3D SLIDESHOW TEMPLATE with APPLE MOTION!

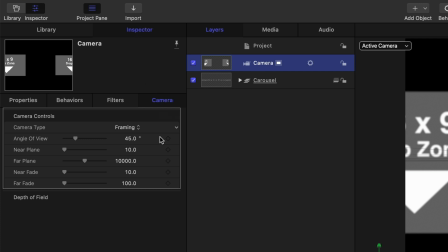497s
So select the camera and go to the inspector under the camera tab. The far plane is how far the camera can see and we need to change that. I'm going to change it to 50,000 and while we're at it we also need to change the near fade value to 1675.
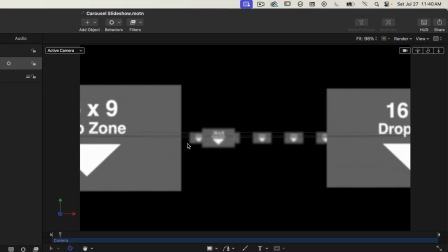513s
I'll explain that a bit more later on. Okay so now we can see the slides in the back, but they're only slightly out of focus. By the way, if you're not seeing that it's out of focus, go to your viewer and on the top right under the render menu, make sure that the depth of field is selected.
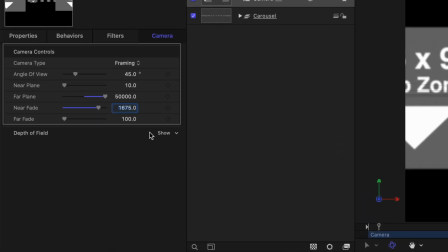530s
All right, so let's fix the out of focus. So for the camera, open up the depth of field properties by clicking on this show button, change the DOF blur amount to 55, the focus offset to 15, and set the near focus to 200,
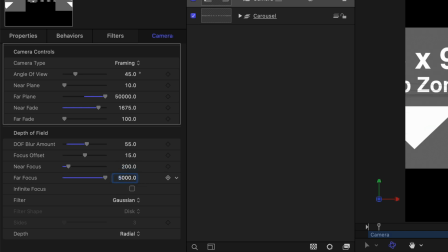545s
and the far focus to 5,000. And finally, change the filter type to defocus.
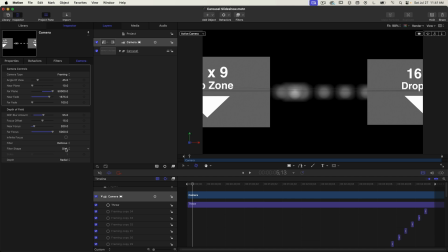552s
This gives a truer out-of-focus look. And again, I'm not going to be going into detail about these camera settings for depth of field.
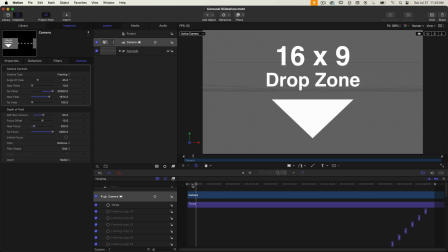559s
That's a subject for another tutorial. Okay, playing it back, that plays a lot better. It looks great. I'm just going to move the playhead so I can see these slides that are over on the right hand side of the circle. When I play it and the camera moves out and in, the slide fades out as it moves towards the camera.
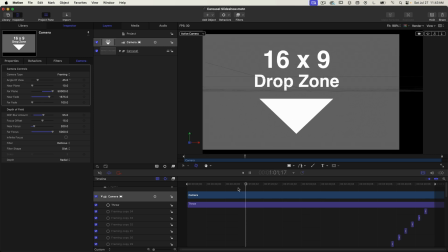576s
This is on purpose because we don't want the slide to simply blink off and on when it gets too close to the camera.
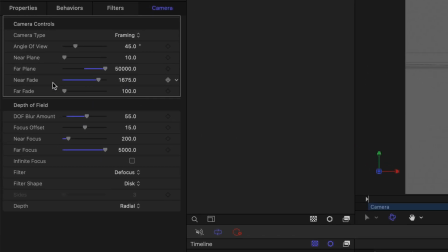582s
And that's achieved by setting that near fade value. That was the value that we set to 1675.
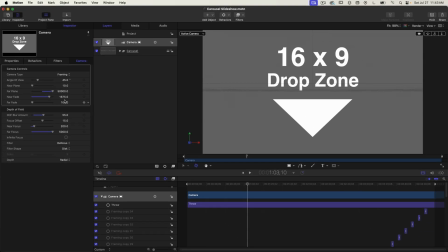588s
So when these slides come too close to the camera, they fade out and it seems very natural. Okay, so that's it. Your slideshow template is ready to be exported to be used in Final Cut Pro. So under the File menu, select Publish Template.
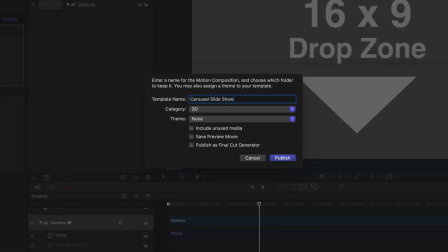602s
I'm going to call this Carousel Slideshow. I'm also going to select the option to publish as Final Cut Generator. I'm going to choose a category and I'm going to put mine in the Apple A Day category that I already have.
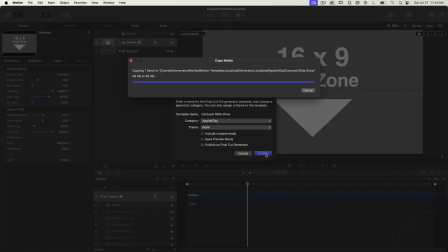613s
I'll click on Publish and now let's move over to Final Cut Pro.
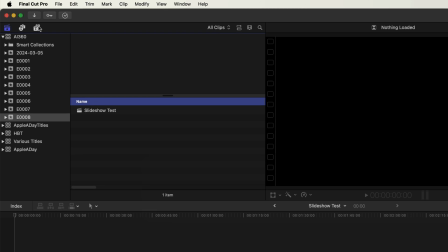617s
I have a blank project already open so I'll switch over to Templates on the top left and go down to Generators and into the Apple A Day category.
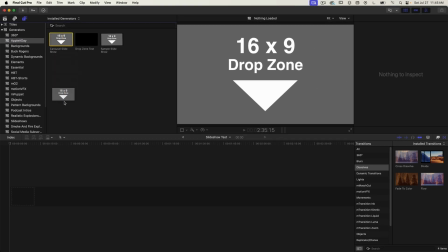626s
And there's the published template, Carousel Slideshow. I'll drag this onto my timeline and if I scrub through it, it plays perfectly.
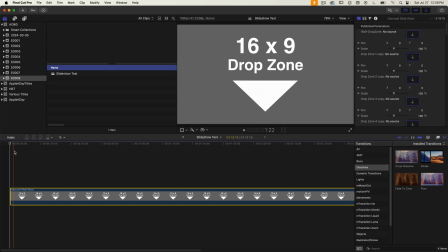633s
So now we have to add our slides. I've got a bunch of sample images that I'm going to add for myself and I'll drag these onto the project. And then I'll select the template in the timeline and drag these images into the drop zones one at a time.
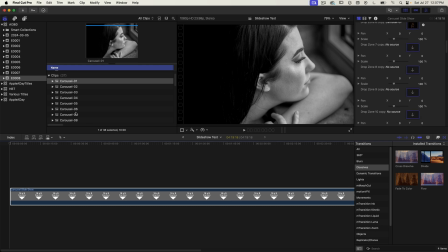648s
Once you scroll down this list of drop zones on the right where what you're looking at is beyond what you would normally see because you scrolled down. You then drag an image into one of these drop zones and as soon as you do that the scroll bar resets and it goes back to the top.
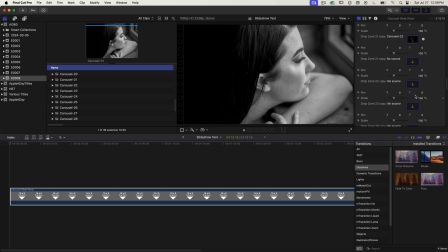662s
So that's very frustrating. I wish Final Cut Pro would fix that. So every time I drag an image into a drop zone that's later on in the slideshow I have to scroll down again because as soon as I do that it resets then I got to scroll back down and then drag another one and repeat that process.
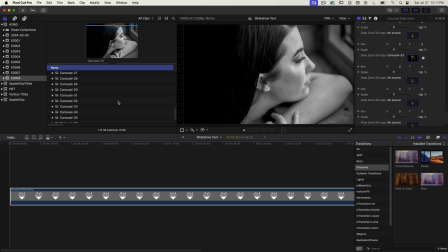677s
It's a real pain. Anyway I just wanted to make you aware that issue. So I'll just fast forward through this process until I have a complete slideshow.
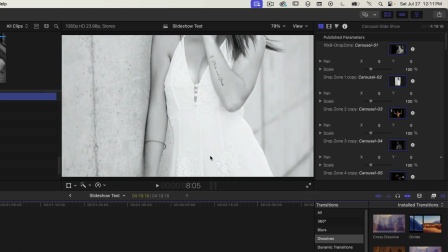684s
So looking at these slides, this second one is a perfect example as to why these additional parameters needed to be published.
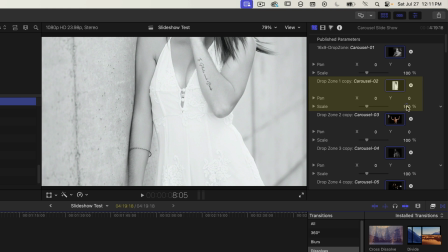692s
I'm talking about the pan and scale properties. This vertical image is too large at 100% so I need to scale it down.
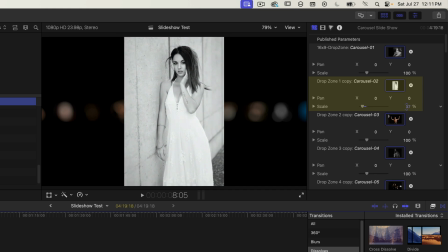699s
I'll do that right now by adjusting the scale property. Okay, so that looks much better.
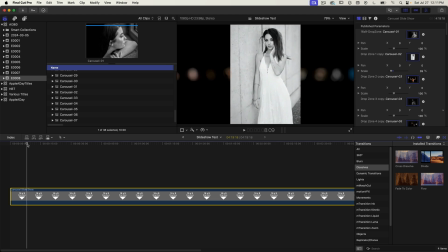704s
It probably makes more sense to make these adjustments at the same time that you add your slides.
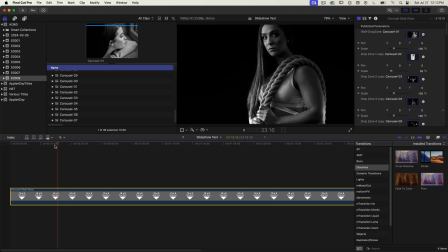710s
And that's pretty much it. I now have a slideshow and then I can add music to it and then export a final video.
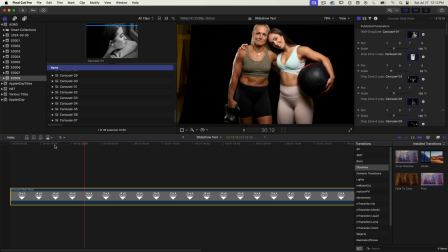716s
I hope you were able to follow along okay and I hope this tutorial was helpful. Thanks as always for watching.
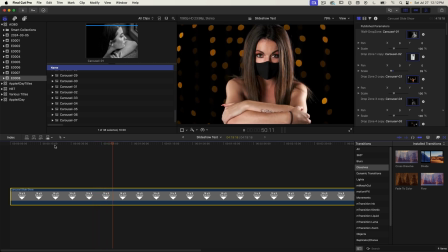721s
Don't forget to like, subscribe, and comment. My name is John Martins and I'll see you in the next episode of Apple A Day.